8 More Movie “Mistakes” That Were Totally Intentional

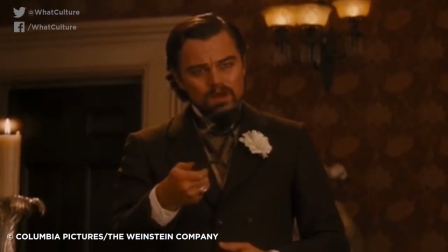[4:03]
The Bloodied Hand – Django Unchained Django Unchained has a number of pretty big factual errors,
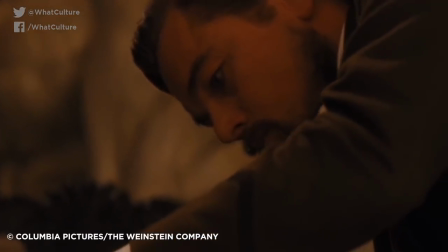[4:10]
but that's what happens when you play liberally with history for the sake of your stories.
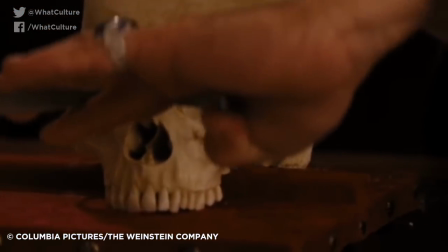[4:13]
Some of the continuity errors in there are more concerning, but there's one error that made it into the movie that was so great that it simply couldn't be cut.
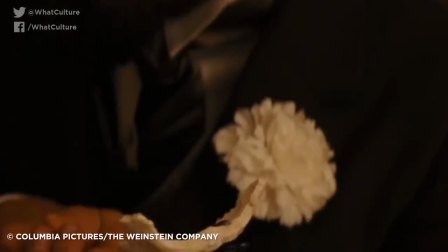[4:21]
When Calvin Candy is giving his speech on slave genetics,
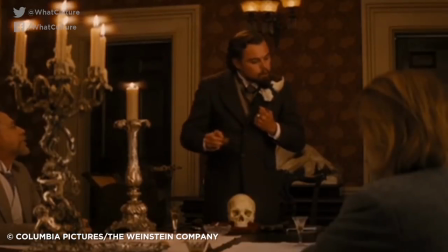[4:24]
at one point he angrily slams his hand onto the table to make his passion obvious, smashing a glass in the process.
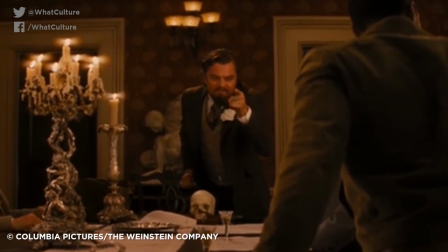[4:31]
So committed was Leonardo DiCaprio as the raging slave owner that despite cutting his hand open for real on the glass,
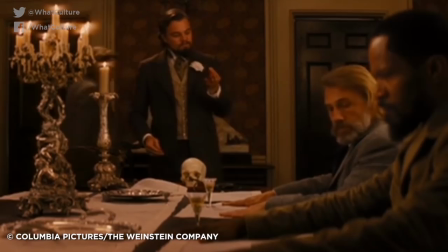[4:37]
he continued, calmly cleaning the blood and glass from his hand with a napkin. The take was so brilliant that it's the one that made it into the final movie.
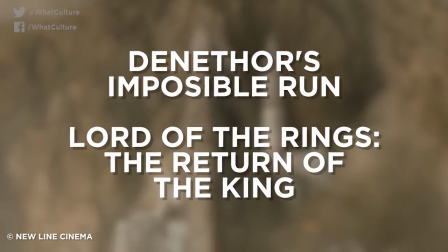[4:46]
Number 3. Denethor's Impossible Run, Lord of the Rings, The Return of the King There are some pretty iconic deaths in The Lord of the Rings,
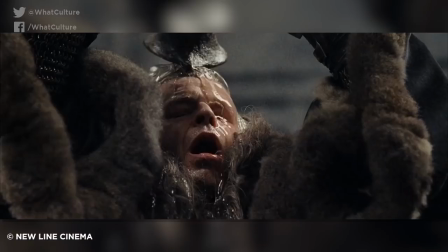[4:53]
from Boromir's last stand to King Théoden's tragic end, but none are quite so gruesome as the end of Boromir's father,
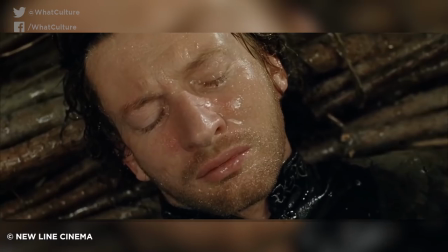[5:00]
Denethor. Believing both his sons to be dead and his bloodline ended,
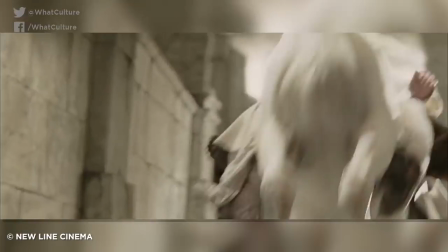[5:04]
Denethor decides to kill himself on Faramir's funeral par, only to be interrupted by Gandalf, who saves the not-dead Faramir.
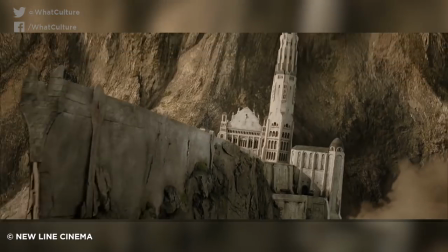[5:10]
Denethor is engulfed in flames and runs off to throw himself off the prow of the city to his death.
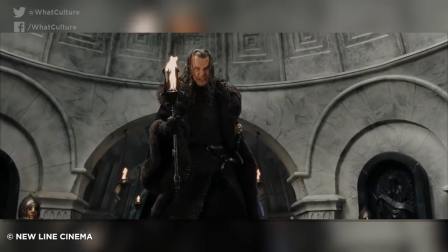[5:16]
But that's pretty impossible, as the tomb he starts in and the prow are a length that not even your mum would take, there's my one per list.
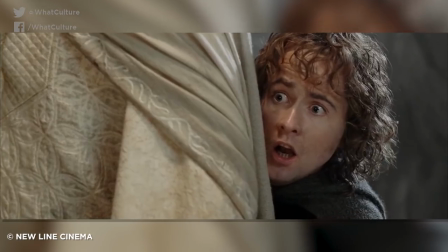[5:23]
Even accounting for adrenaline, there's no way he'd make that distance on fire.
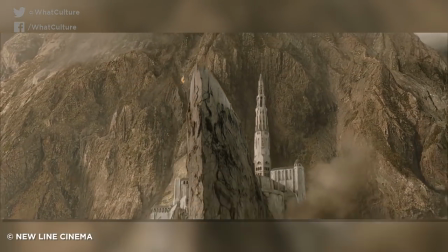[5:27]
But the mistake was intentional, as Peter Jackson had envisioned the dramatic shot so early on and wanted in there whether it was impossible or not.
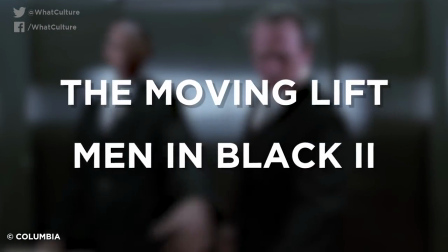[5:35]
So yeah, you're welcome. 9. The Moving Lift, Men in Black 2 After air quotes rescuing Kay from the post office,
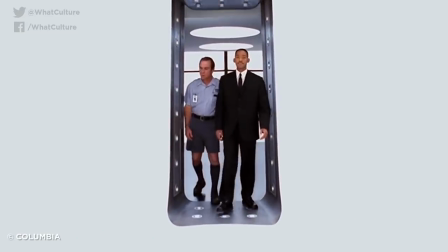[5:43]
Jay brings him back to the Men in Black headquarters to give us an inversion of the first movie sequence where Jay himself sees the unreal sight of the alien-filled HQ.
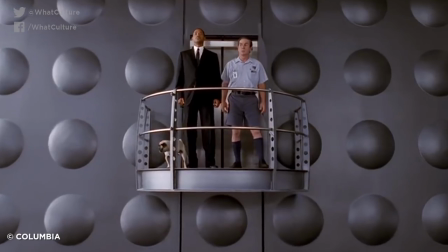[5:52]
For full effect, the elevator they get out of embarks at a raised platform above the room for a useful vantage point.
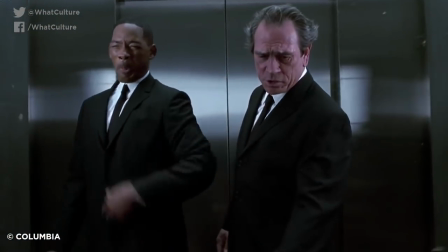[5:58]
But then, later on, when Jay and Kay head back to the HQ to take on Selina, the lift drops them off at ground floor level.
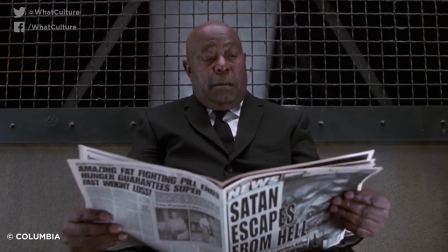[6:04]
It looks pretty sloppy, but it actually serves a purpose.
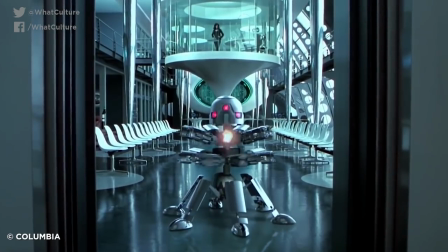[6:07]
They're greeted by a trashcan robot fitted with heavy artillery that shoots the elevator up, which wouldn't have been possible had it dropped them off at the original elevated spot.
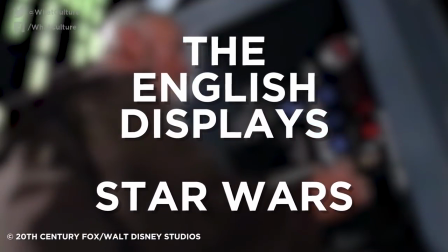[6:16]
And number one, the English displays, Star Wars.
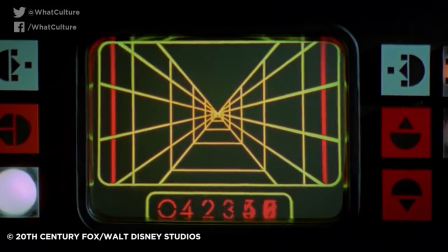[6:20]
In Star Wars, it's established that the display consoles don't use English annotations and instructions as part of the alien mystique around the galaxy far,
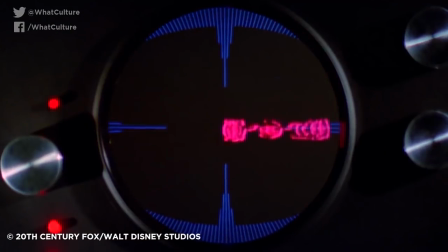[6:28]
far away. They generally look like this, with lots of weird symbols and the like.
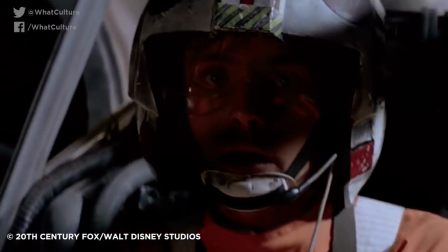[6:33]
It's not a big deal either, as you don't really need to know what that display says, I mean, you get the overall gist, right?
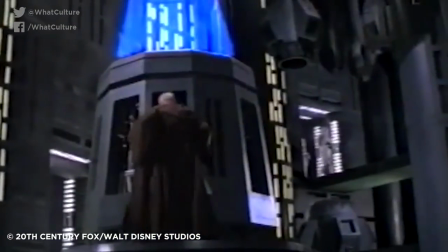[6:39]
So why, then, when Obi-Wan deactivates the Death Star's force field, is the tractor beam gauge marked POWER clearly in English?
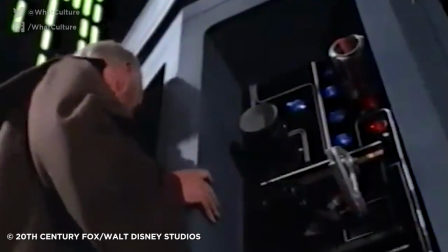[6:47]
Surely that's a mistake? Well it is, but it was used intentionally so that the audience knew that the console was important and could tell what Obi-Wan was actually doing.
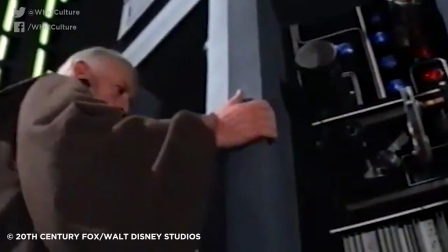[6:56]
Which kind of goes against the rest of the film, but there we go, it was meant to be they're according to the living God of changes himself that is George Lucas.